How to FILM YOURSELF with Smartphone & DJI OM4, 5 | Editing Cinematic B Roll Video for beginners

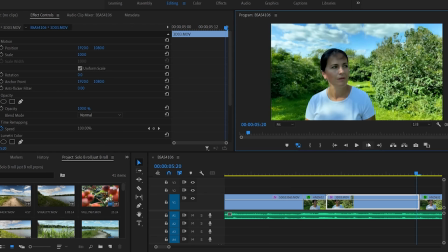[8:16]
I needed to make sure that the head size is similar so again I had to zoom in a bit.
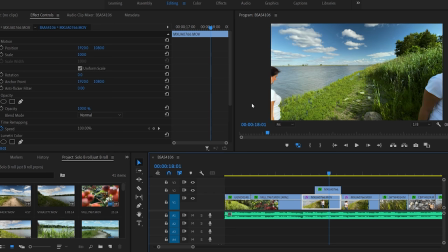[8:22]
One more visual effect I was using in this b-roll and that will be seeing myself as I am leaving the frame and also entering the frame at the same time. All I had to do is layer two clips on top of each other and use a mask to split the screen in half.
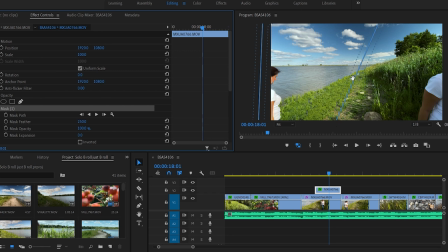[8:38]
As was quite windy and grass was moving, I chose the static path for the border of the mask and then I just feathered the edge of mask 250. This was just a basic edit, halfway done. It's time to mention the sponsor. Thank you very much to Epidemic Sound for making this video possible.
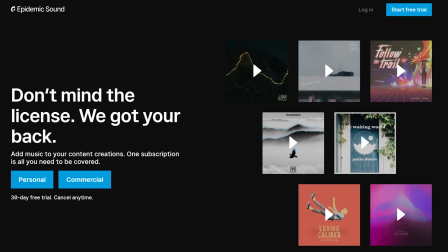[8:58]
In fact, all the videos, all the music you hear and sound effects are from them.
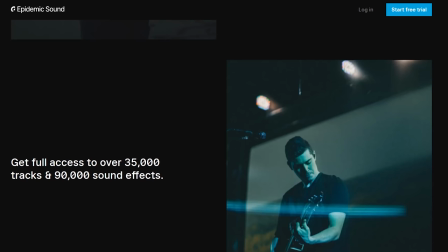[9:04]
Epidemic Sound gives you access to massive library.
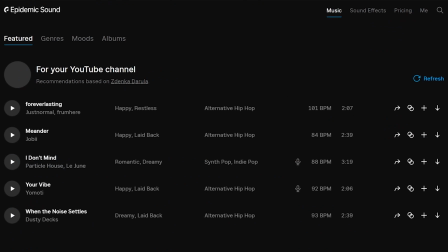[9:08]
They own 100% of the music so you don't have to worry that you receive copyright strike or takedown.
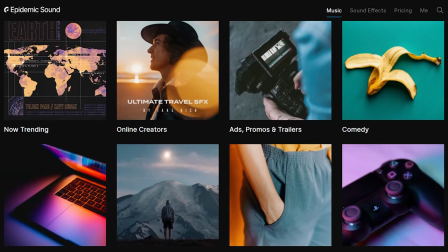[9:14]
And yes, you can use it on monetized channels as well. You can use it on YouTube, Facebook, Instagram, Twitch and so on.
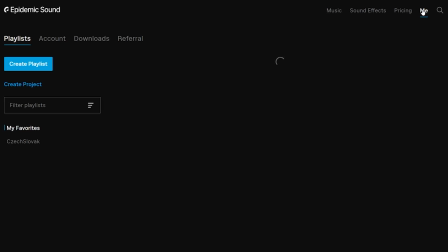[9:21]
The whole list is actually on their website. You can choose between personal and commercial plan.
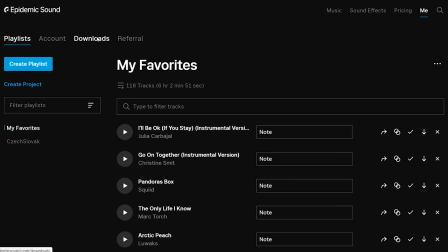[9:27]
I love this service as you can easily find what you are looking for. It is all organized.
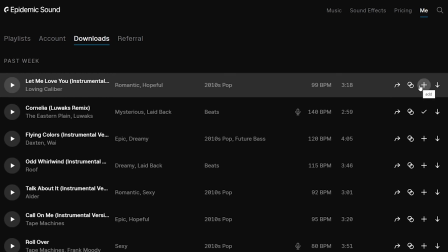[9:32]
You can create playlists, see what you downloaded it in the past. What I usually do, I just play the music, I download it in the past,
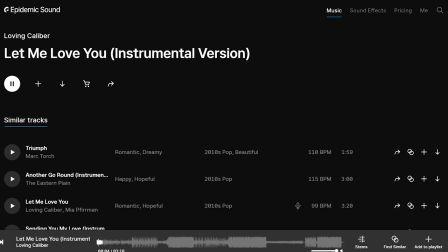[9:40]
hit similar and it will give me very much the same style of music I like. I've been with Epidemic Sound for a number of years and they always bring new fresh music. If you sign up to Epidemic Sound by using my link below in a video description, you will receive a free one month trial. Any videos you will use during the trial will remain safe and protected even if you cancel your subscription after your trial month is over. Let's go back to editing. To stylize the whole b-roll I did a lot more things to it. I used story blocks.
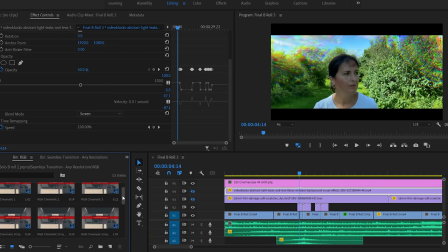[10:14]
I linked them below for pre-designed transitions, overlays, intros and so on.
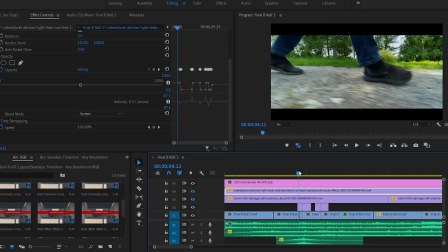[10:19]
I used RGB chromatic simple transitions to blend in the 3D effect. I used it at the beginning and at the ending of the 3D clip.
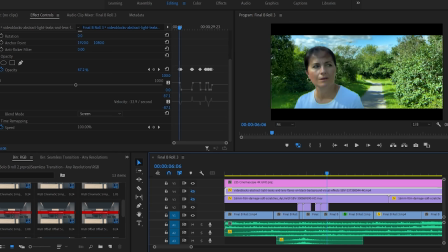[10:27]
I used it on the second 3D clip as well but only at the beginning of the clip. To give texture to the whole video,
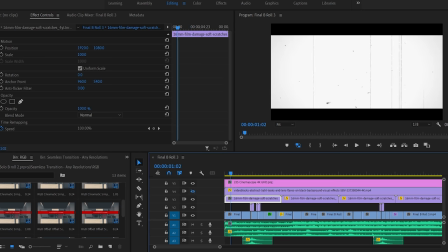[10:34]
I downloaded this all textured clip which I then blended with overlay darken.
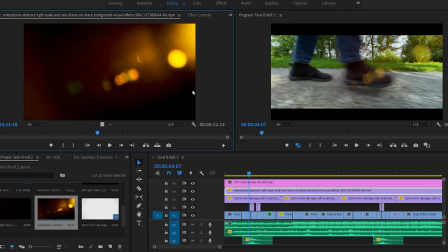[10:41]
Now the lines and dots are showing up. One of the last steps would be adding abstract light leaks and lens flare. I used this clip and then just layer it again and blend it with the mode screen.
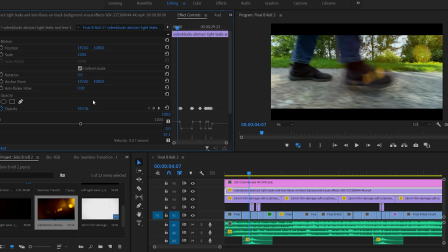[10:56]
Further I played with the opacity. I moved it to 50% so it's not too strong. On some of the clips I even made it invisible by playing with opacity even more because it didn't make sense to have it. On those clips it was simply way too much. All was left to add the music, sound of the birds and sound of the transitions and it was finished. Now let's take a look.
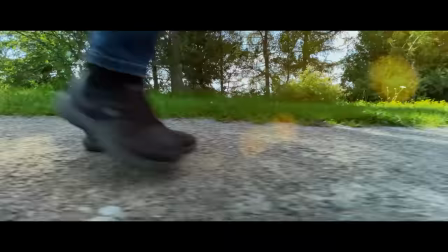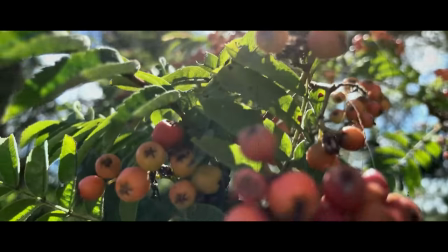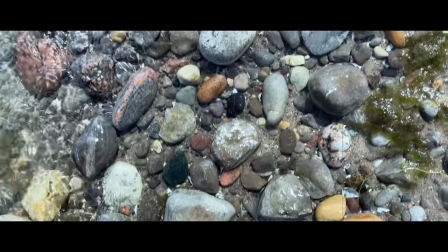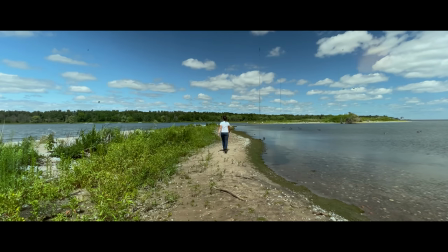Hit the thumbs up if you liked today's video and subscribe to future videos like these. If you have any questions, comments, simply want to say hi or ahoj, leave it below and I will see you my friends in the next video. Čau, ahoj.